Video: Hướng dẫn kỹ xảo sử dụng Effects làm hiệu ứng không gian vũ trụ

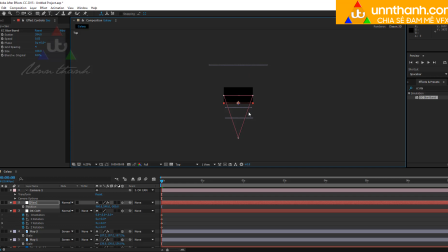Đó, thì như vậy là các cái layer này không cùng nằm trên một mặt phẳng. Như vậy thì có cái chiều sâu 3D rất là tốt.
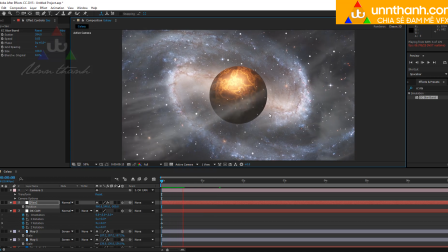Đúng không? Thì bây giờ các bạn xem nè. Đó, là những cái galaxy này nó chạy luôn. Đó, cái size này các bạn có thể cho nhỏ xuống cũng được. Tùy các bạn nha. Các bạn có thể giảm số lượng đây cho nó nhiều số lượng hạt lại.
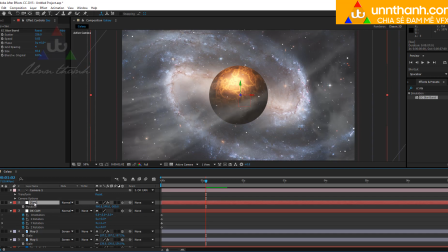Rồi. Tương tự như vậy chúng ta có thể kích đúp cái sao này lên. Để rồi chúng ta thay đổi cái vị trí nằm sau của quả cầu bằng cách là cho 500.
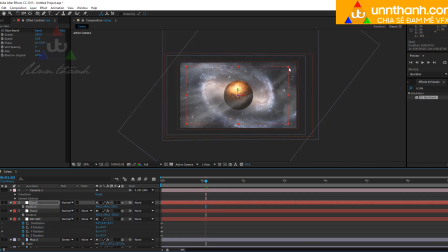Thì như vậy là sau quả cầu thì cái scale này nó nhỏ, thì chúng ta tăng scale lên.
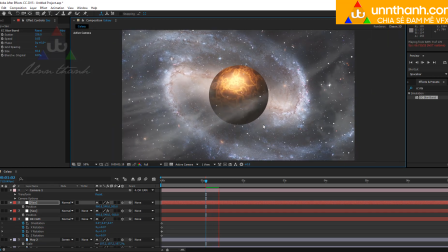Thì chúng ta đã có hai lớp trước và sau quả cầu, rất là hay. Rồi. Như vậy về phần hạt là chúng ta đã tạo xong. Và tiếp theo là chúng ta sẽ tạo
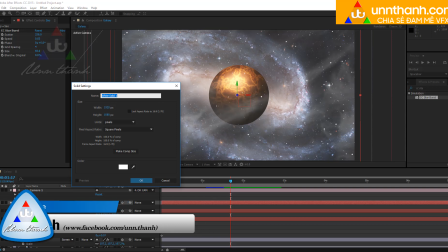cái đèn. Thì các bạn nhấn Ctrl Y dài để mà tạo một cái đèn. Có nghĩa là chúng ta sử dụng cái player.
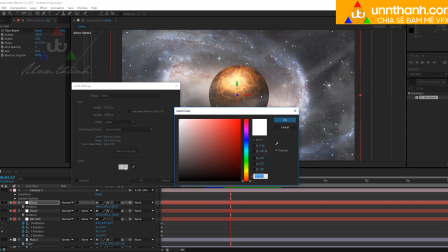Chúng ta sử dụng player nào. Đó. Thì khi chúng ta tạo đèn hoặc player trong After Effects thì bắt buộc cái solid của mình phải màu đen.
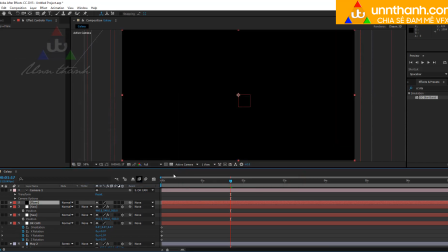Đó, thì chúng ta nhấn OK. Thì chúng ta sẽ sử dụng một cái đèn có sẵn. Các bạn cứ nghĩ là optical player nhưng mà không phải. Trong After Effects nó có một cái đèn sẵn, nó là lens player. Player thì nó sẽ ra cái lens đó. Đó, lens flare này chúng ta có thể sử dụng được.
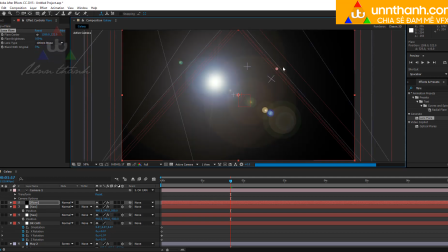Cái này thì nó ít, nó chỉ có 3 hệ thống thôi, thì mình có thể lựa chọn cái này. Rồi, mình sẽ cho nó nhỏ xuống, nhỏ lại.
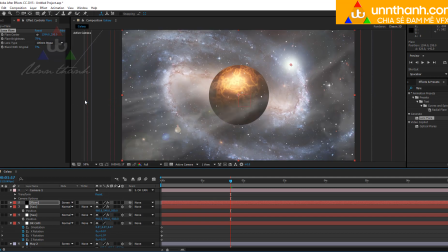Rồi, mình sẽ sử dụng chế độ hòa trộn là screen. Các bạn thấy không, nó sẽ ăn vô cái nền ngay. Và mình cũng gắn cho nó một cái định dạng 3D và đặt cho nó một cái vị trí nhất định trong không gian.
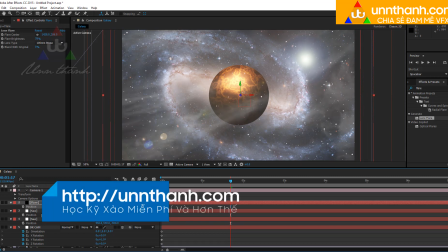Rồi, đúng không? Và bây giờ mình sẽ set một cái code cho nó chớp.
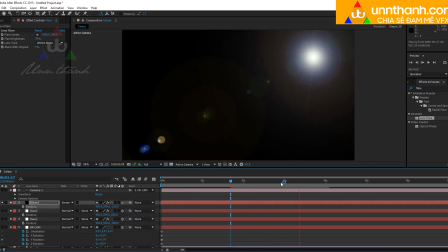Cái đèn này hiện tại bây giờ nó đang đứng yên nè, nó đi theo camera thôi chứ nó chưa có chớp. Bây giờ mình muốn nó chớp thì
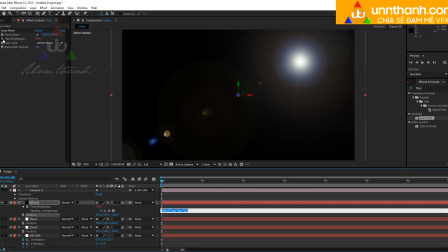mình sẽ viết một cái lệnh là đề an kích vô cái biểu tượng đồng hồ bấm giờ bên cạnh cái brightness player này. Mình viết một cái lệnh là wiggle. Mở ngoặc 7.7 để cho nó chớp nè. Đó, các bạn thấy không?
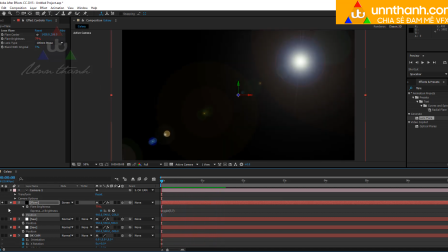Nó chớp. Đúng chưa? Như vậy là cái đèn của chúng ta chớp rồi. Thì mình sẽ bỏ chọn ưu tiên đi và các bạn quan sát bên ngoài.
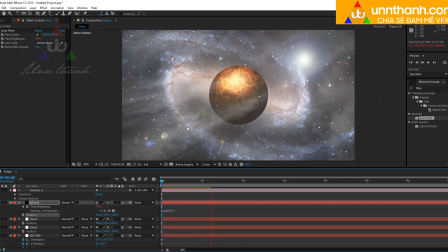Đó, như vậy chúng ta đã có được một cái dãy galaxy rất là sâu mà không sử dụng bất kỳ một lít in nào. Thì bây giờ công đoạn tiếp theo của chúng ta là chúng ta sẽ chỉnh màu. Để chỉnh màu được cái shot này thì chúng ta sẽ làm như thế nào?
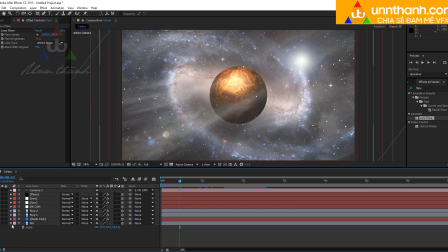Chúng ta sẽ thu gọn lại nha. Chúng ta sẽ tạo một cái lớp adjustment layer.
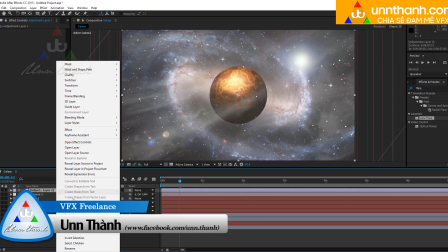Các bạn nhấn Ctrl A dài. Adjustment layer là một cái layer dùng để chỉnh màu rất là hữu ích.
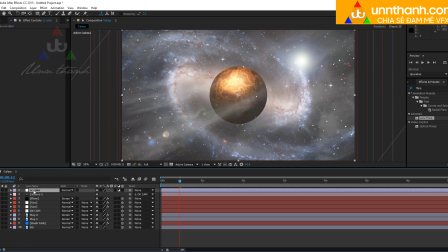Đó, mình sẽ sử dụng là như thế này. Cái color này là nó tất cả những layer nằm dưới nó sẽ đều chịu color này. Đầu tiên mình sẽ sử dụng cái lệnh tint để mà đưa vào đây. Thì mình sẽ giảm cái, để mục đích của mình là mình giảm cái cường độ nó xuống chút xíu, nó không quá được sặc sỡ.
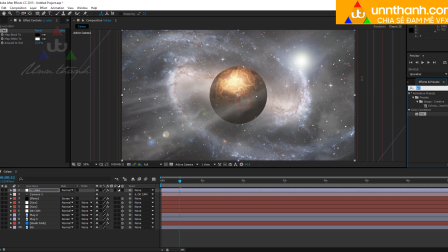Tiếp theo, mình sẽ sử dụng một cái lệnh chỉnh màu cover quen thuộc có sẵn trong After Effects.
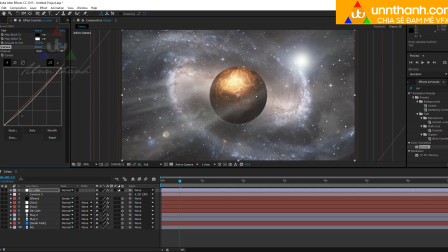Và mình sẽ điều chỉnh cái contrast xuống chút xíu để cho giảm bớt cái độ mù sương của nó. Đồng thời mình sẽ đổi cái tông màu mình muốn cho nó tông xanh. Các bạn chọn hệ màu blue. Các bạn tăng điểm tối nhất lên và tăng điểm sáng nhất lên. Đó, như vậy là nó sẽ lên tông cho mình, đúng không?
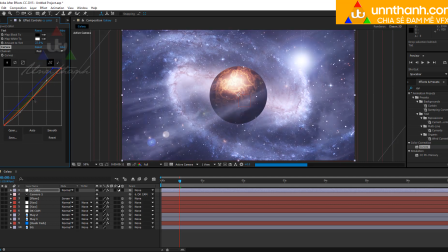Tương tự như vậy mình sẽ chọn qua chế độ là red để mà mình đổi, mình muốn tông nó màu gì đó thì mình chọn đổi, muốn tông xanh hoặc là tông hồng là tùy các bạn nha. Đó, như vậy là đó, các bạn thấy không?
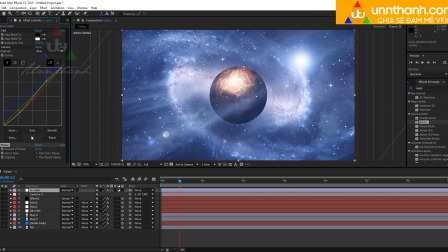Và mình sẽ sử dụng một cái effect noise nữa để cho nó tăng cái độ cảm xúc cho cái video này, 10 chẳng hạn.
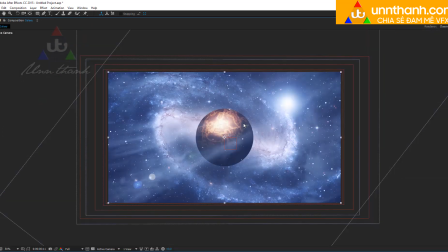Rồi,
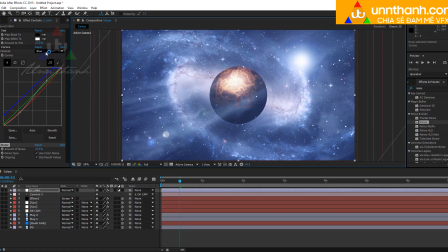đó, và chúng ta xem thành quả của mình nha.